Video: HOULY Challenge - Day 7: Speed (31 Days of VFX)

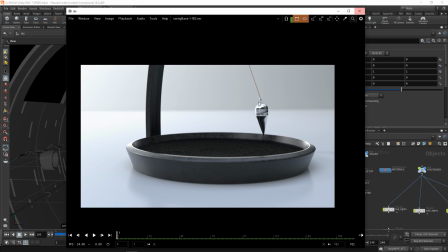(8:17)
So my advice, try to do this, but you know, sometimes you have to go for a darker image.
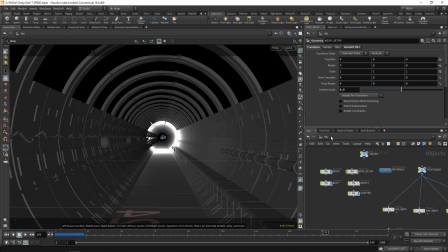(8:23)
Anyways, so as I was saying, I wasn't happy with that short shatter. So what I did was I created basically a second fracture. And it was actually in another file. It was a duplicate of this file. I think it was called like speed shatter or something. I just duplicated the file and made a slower shatter.
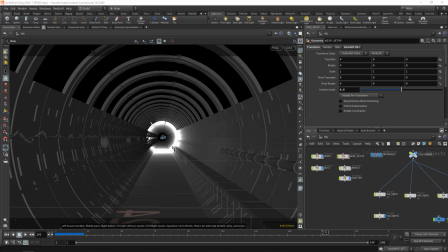(8:41)
Anyways, I want to show you what that looks like. That is just an emission layer.
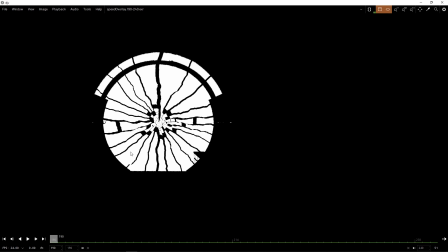(8:47)
So I'm bringing it over here. So you can see what I did was I told the renderer to mask.
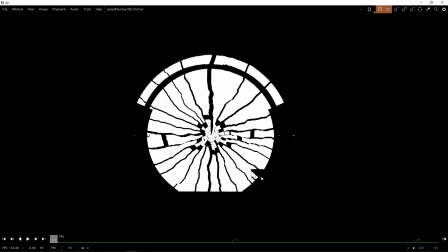(8:54)
So it's called a matte. You matte the tunnel. So as you can see, the tunnel still exists.
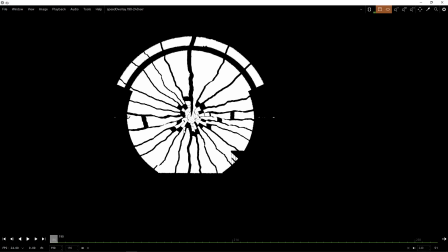(9:01)
All it's doing is it's cutting out the fracture area, right?
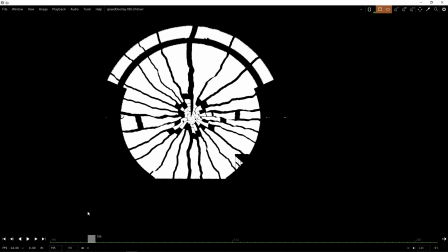(9:05)
So this is that same camera move. It's the same shot. It's the same frames, 190 to 240.
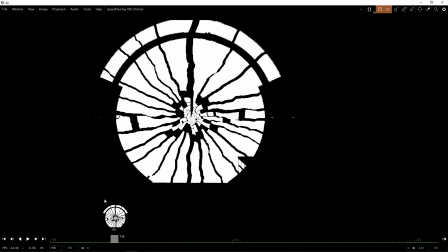(9:11)
But now you end up with this fracture. And this is where it gets interesting, right?
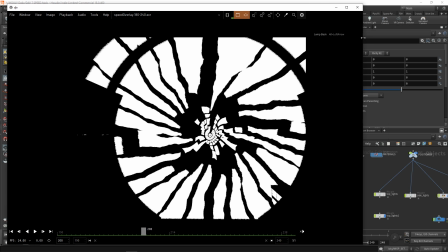(9:17)
So if you're not familiar with comping just means compositing. What you're doing is you're compositing more than one image together.
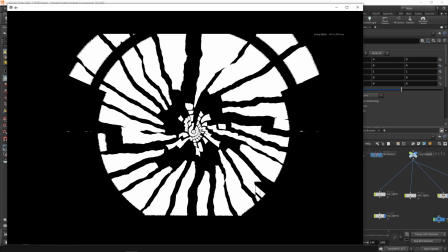(9:24)
You're putting images together. Usually it will be with render layers. So add your reflection plus emission plus specularity to your diffuse. Alternatively, you can do fancy things like what I'm about to show you. So you take this, right, this overlay, which is just an emission layer.
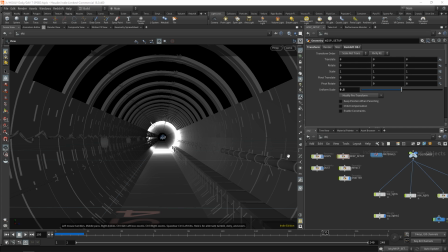(9:42)
So it's just black and white, which is really good for comping, because comping, you tend to want masks. Masks are basically just any images where it's like black or white or two varying alpha values.
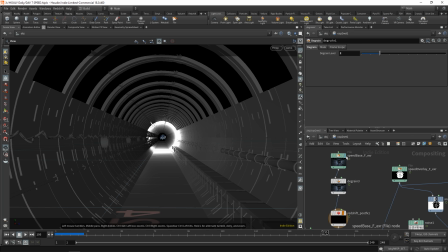(9:54)
You basically just want two values that can separate. So black and white's good. Anyways, you go over to composite view, you have this, right?
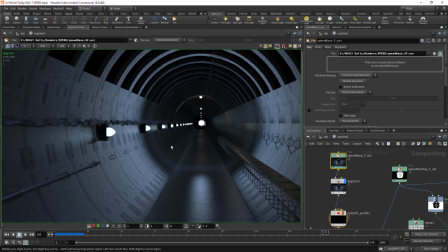(10:03)
This is what was rendered out. I degrain it, so that removes some of the noise. But the issue with degrain is it also makes it look soft, right?
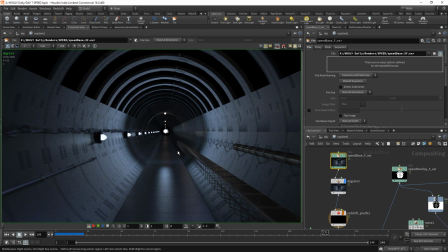(10:11)
It looks hazy, it's not crisp anymore. Anyways, that goes into post effects.
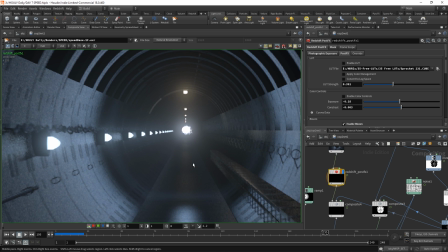(10:15)
That gives you some nice blur on the lights and just a little bit of color correction.
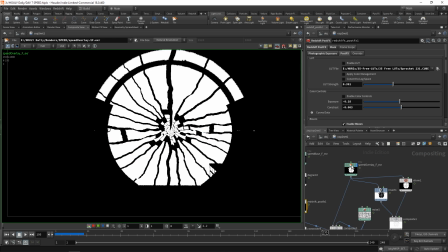(10:20)
This is where it gets a bit interesting. So we have this over here, right? That I just told you about.
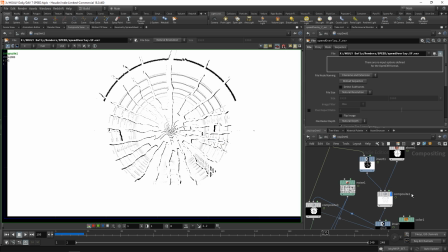(10:25)
I transform it down slightly, invert its color, composite, then invert that, so you end up with this.
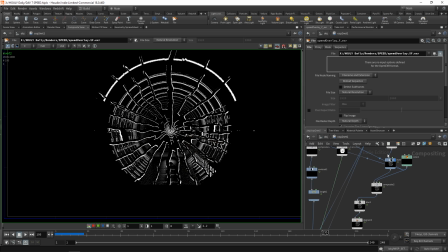(10:33)
Now I think this looks pretty cool, but you don't just add it or anything. What you do is you use this as a mask for a deform.
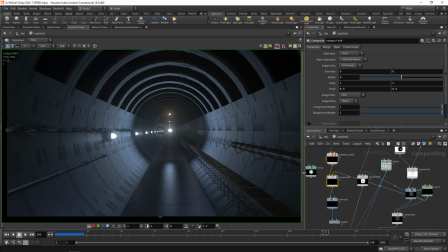(10:40)
So I'm going to show you the other side first. So this, I add the sky. This was transparent at the top.
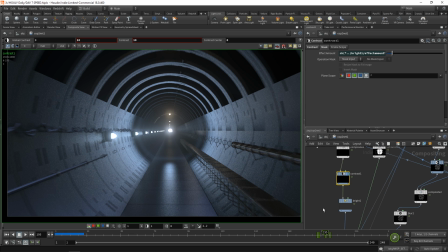(10:45)
I added a black background. You hit it with a contrast, and this is actually keyframe. Same thing with the bright node over here.
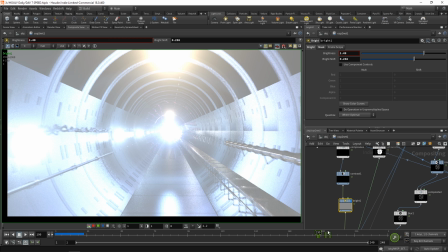(10:51)
It hits, becomes very bright, and then tapers off.
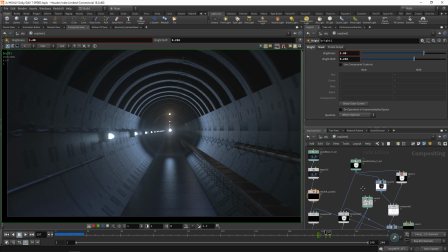(10:54)
Then the more interesting part, I use a deform with a noise using this glass shatter.
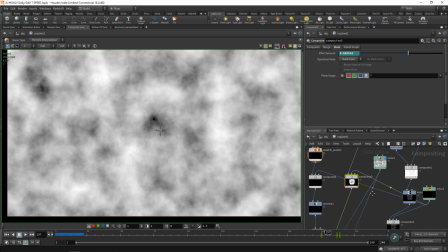(11:01)
So you have this glass shatter, and I have a noise. The noise drives the deformation.
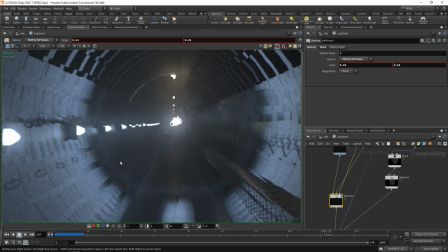(11:07)
The glass controls where it is. So I don't know if you can see over here, but there's slight deformation.
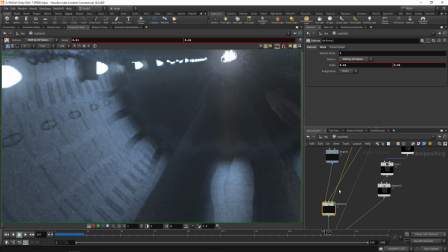(11:12)
And if I remove the mask, you can see that the deformation is everywhere, right?
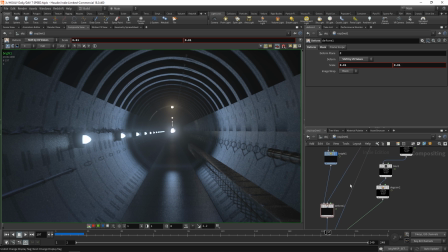(11:18)
It goes from this to slightly deformed everywhere. But when you use that mask, it only deforms where that mask is.
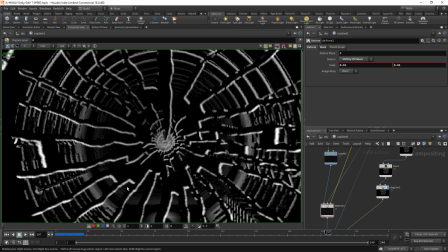(11:27)
So that's pretty cool because now it's very subtle. Then I do that thing that I showed you earlier with this, use it for a second deform.
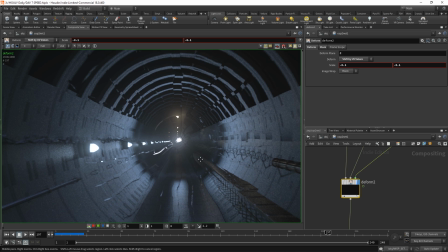(11:32)
So now you're also deforming on the edges. Now it looks like glass, right? But it doesn't really look like glass.
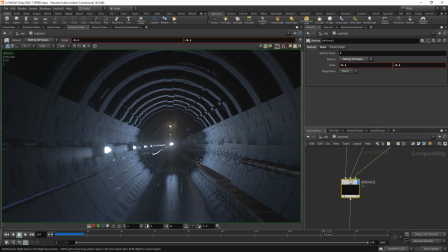(11:39)
It looks more like reality sort of fracturing, and that's what I wanted. I wanted it to look like reality was fracturing. Unfortunately, you lose the effect, and it doesn't look amazing. Also, the render doesn't really draw focus to this. Overall, this could shine a lot better in a different setup. That's basically what I'm getting at.
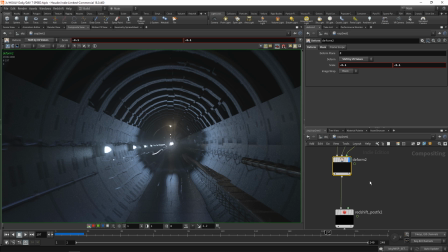(11:57)
But I think you should try it. It's a pretty cool concept. If you do want to try it, hit me up on Instagram or something, and I'll check out what you made.
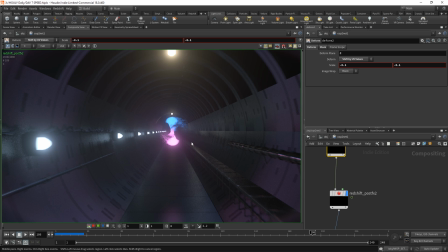(12:05)
Anyways, after that, you do a post-process for lens flare, and what you end up with is some nice lens flare and some rings on the edges.
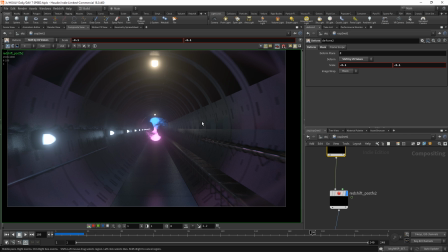(12:13)
Look, don't go crazy with lens flare. I did this because it's kind of sci-fi, but it's not very realistic, actually. And you don't want to Michael Bay everything that you touch.